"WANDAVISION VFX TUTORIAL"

Hi everyone, my name is Thomas and today I'm going to show you how I created this effect inspired by WandaVision. So first thing first, I recorded my footage.
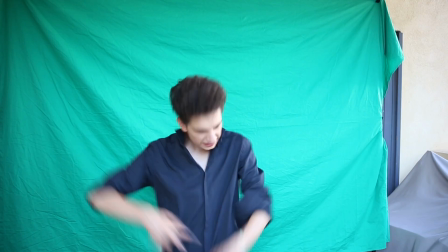It wasn't very complicated, I just needed a green screen and I decided to shoot outside to get a more realistic lighting. Then it's time to go to past production. I started by hanging my footage and remove my legs as we will be replacing them later.
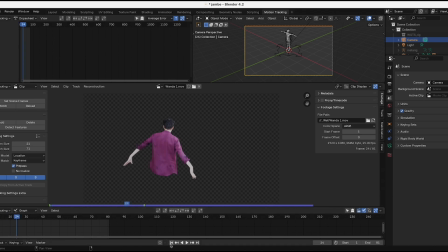Then I jumped into Blender. I imported my footage as well as a 3d human model I found online and
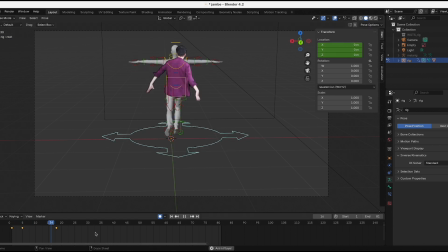I started to animate legs to match my movement in order to get a more believable flying effect.
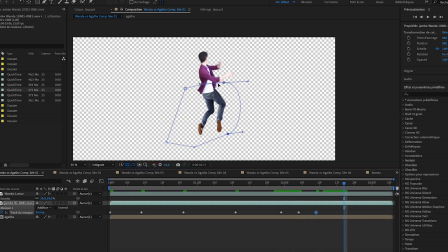Once I finished the steps for all my footage I started to create the hex.
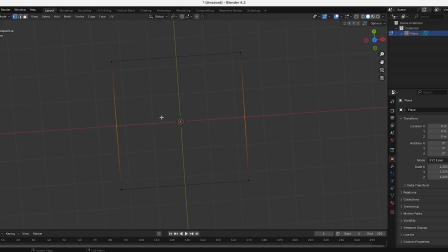I created an hexagon shaped mesh and extruded to look like a dome. The final effect is a combination of many different layers, so I decided to start by creating the Catholic TV screen texture.
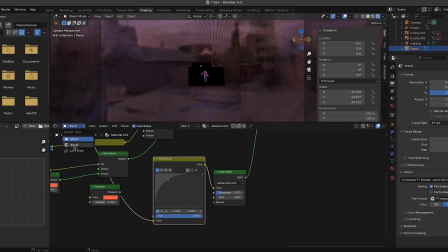Using a lot of different nodes, I played around with all the settings until I was happy and then rendered it in Eevee. Then I created the glitch texture. Now I had to create the Chaos Magic Orbs effect.
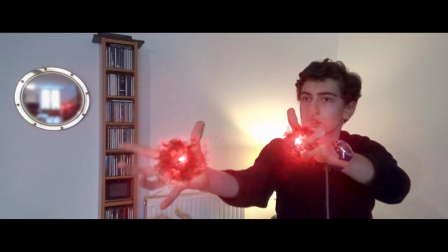This is also an effect that I've been trying to recreate for a while now, but this is actually not a very complicated effect to do.
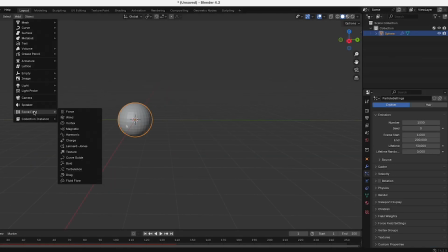I started by creating a sphere in Blender, add some particles and turn down the gravity to zero.
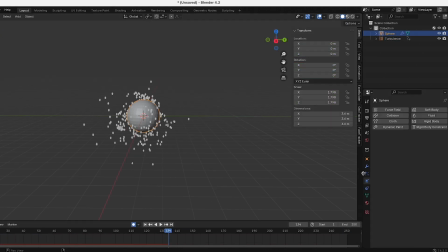Then I added a turbulence force field with a lot of flow and animated it to rotate during the shot.
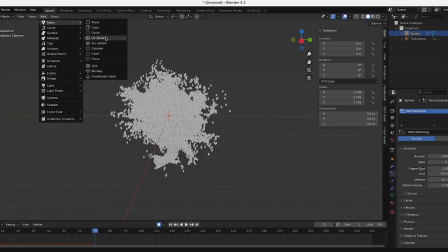After that I created another sphere and parent it to the particle shape. Finally I bake the animation and render it. Now it's time for the compositing in After Effects.
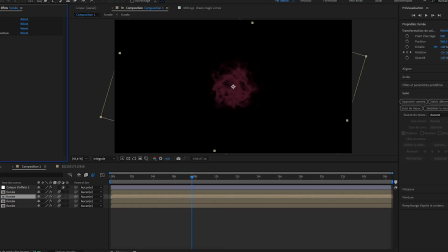I imported my particles layer, changed the color, duplicate it, reduce its scales and changed the color again. The idea is that the first layer is the smoke and the one below is the red glowing magic.
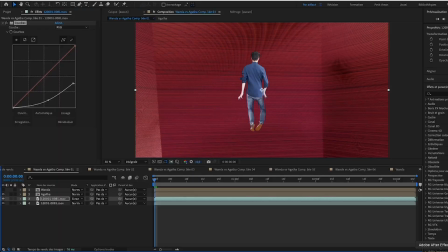I then added some blur and glows and rendered it. For the X now, I combined all of my layers and changed the color to get a deeper red.
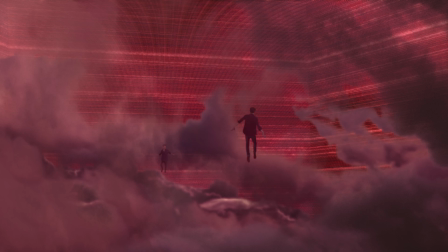And now for the final shot, I added the clouds in the sky, my two selfs, and the chaos magic.
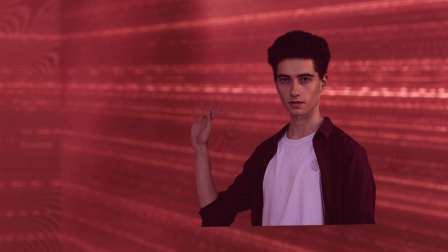Also in every shot I added some dust and smoke in front of my subject. And of course I added the runes in the background, because in the given space, only the witch who cast them can use a magic.
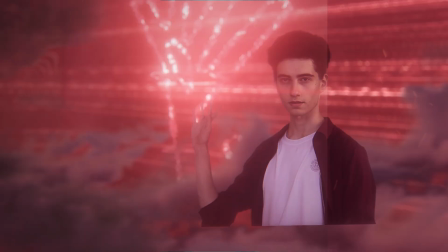Finally I added some camera motions, glows and flares.
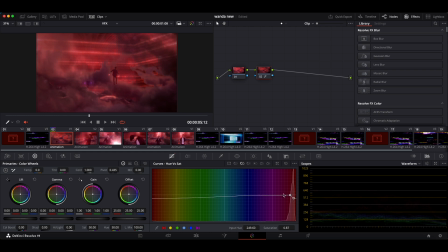And also I did a bit of color grading with DaVinci Resolve using the fantastic Dehancer plugin.
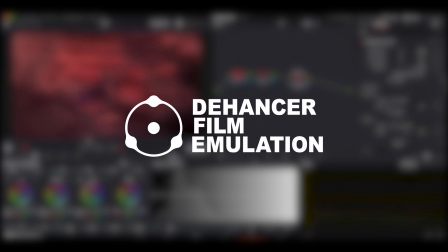Dehancer grading really helped to bring together all the effects and layer.
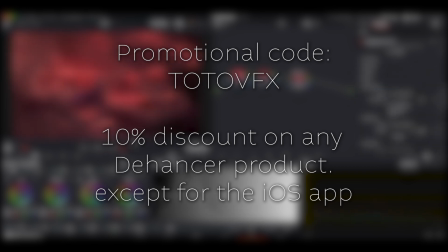Don't forget to check out the promotional code in the description down below to get 10% off any product of Dehancer except the iOS app. And it was done.
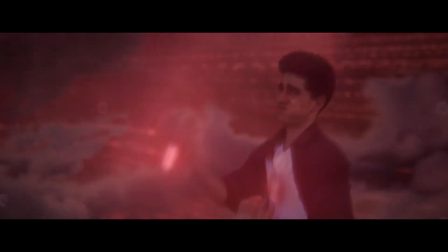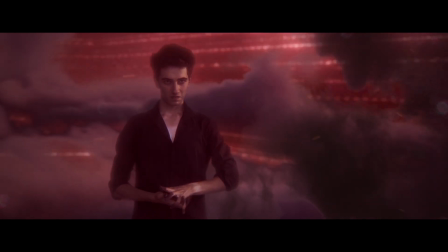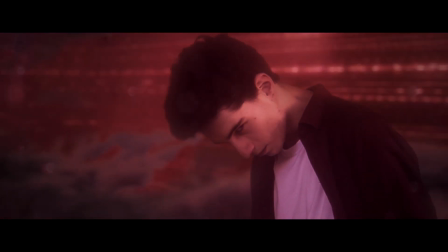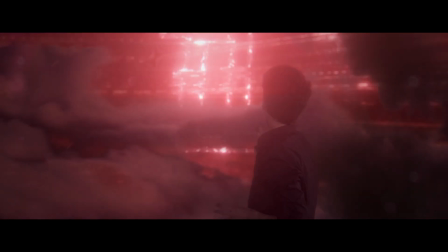I hope you enjoyed this video, don't forget to like and subscribe, and if you want me to do other tutorials, write it down in the comment section. Have a nice day, see you next time.